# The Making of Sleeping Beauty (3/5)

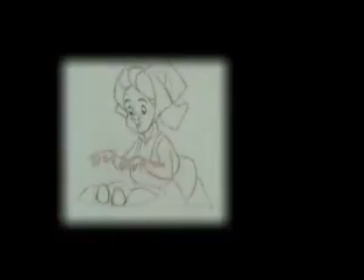8:15 I wanted it as broad as it could be and give me the most inspiration. I've seen some of them. It's very close.
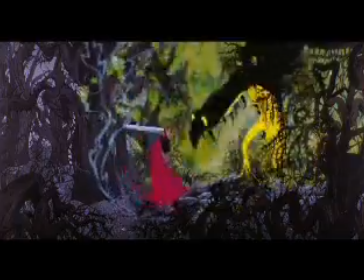8:24 For example, the live-action reference of the battle between the prince and the dragon.
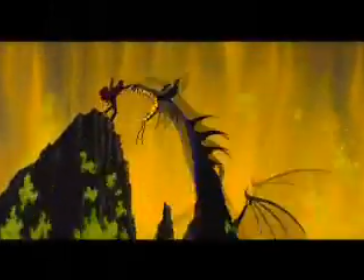8:30 They have steps for him to climb up while he's swinging his sword so that you can really recreate that.
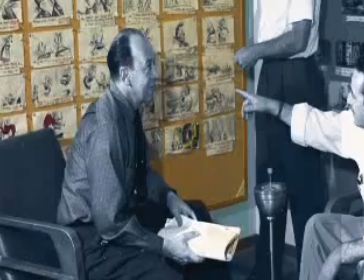8:39 Mark used to say, why make that stuff up? when you can see it now we have to remember for animators today we have a whole
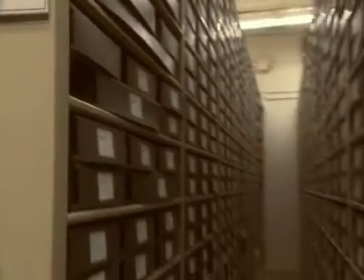8:48 library of animation that we can go back and look at to analyze character
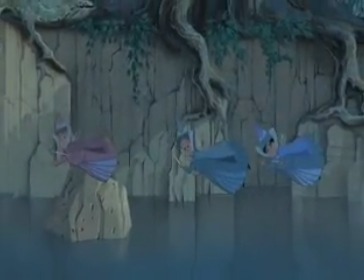8:53 and action and you think you know how does someone fly how does someone you
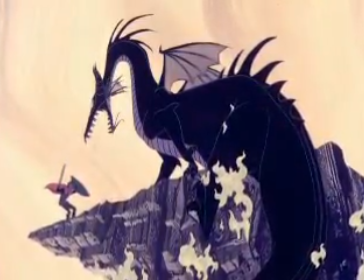8:57 know fight a dragon we have all that these animators didn't have that they had to explore it and invent it themselves they
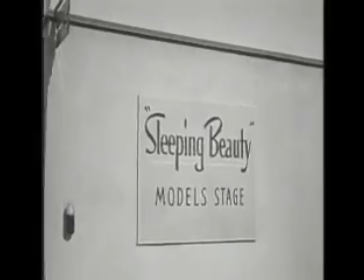9:06 studied the motions of the characters on a frame-by-frame basis before they went
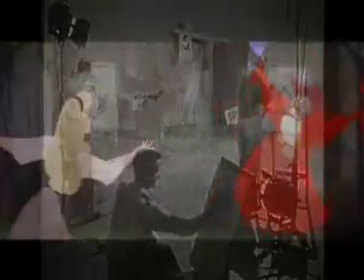9:11 into their animation and they pulled gestures of movements out of that.
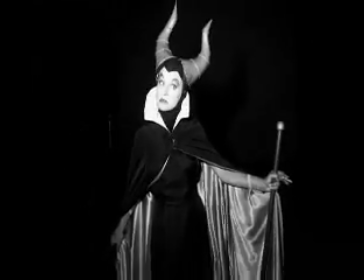9:20 Eleanor Audley, who did the voice work, did a lot of the live action. If you ever saw an actual still photo of Eleanor Audley,
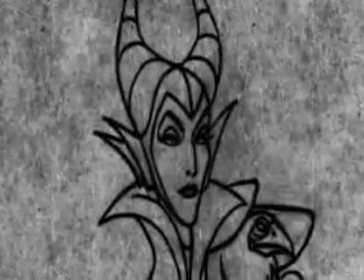9:29 you can just think of Maleficent, because he drew very much from her personality to bring that to life in the film. I knew when the actors were coming in to record on the lot, so we would all watch them parade in and say, That's her.
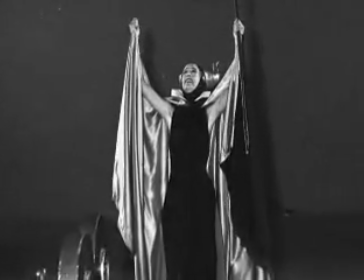9:42 That's Eleanor. That's the one who's Maleficent. Look at her. She looks like what we're drawing.
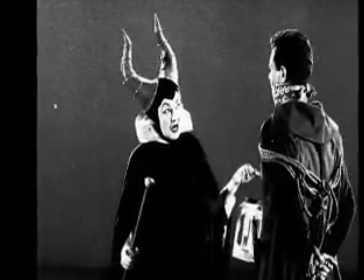9:47 Fools!
I think Eleanor Audley's voice is an enormously impressive voice.
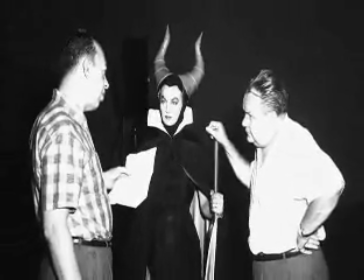9:54 Eleanor Audley was a vocal artist who had a Disney past. She was the stepmother in Cinderella and just played it to the hill.
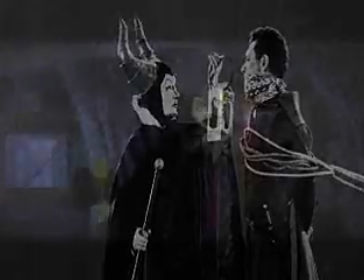10:05 Eleanor, for me, is the most interesting of the characters to watch in Sleeping Beauty. mainly because her voice is so powerful.
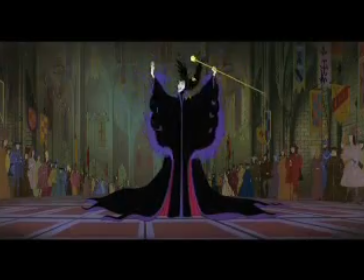10:14 Listen well, all of you.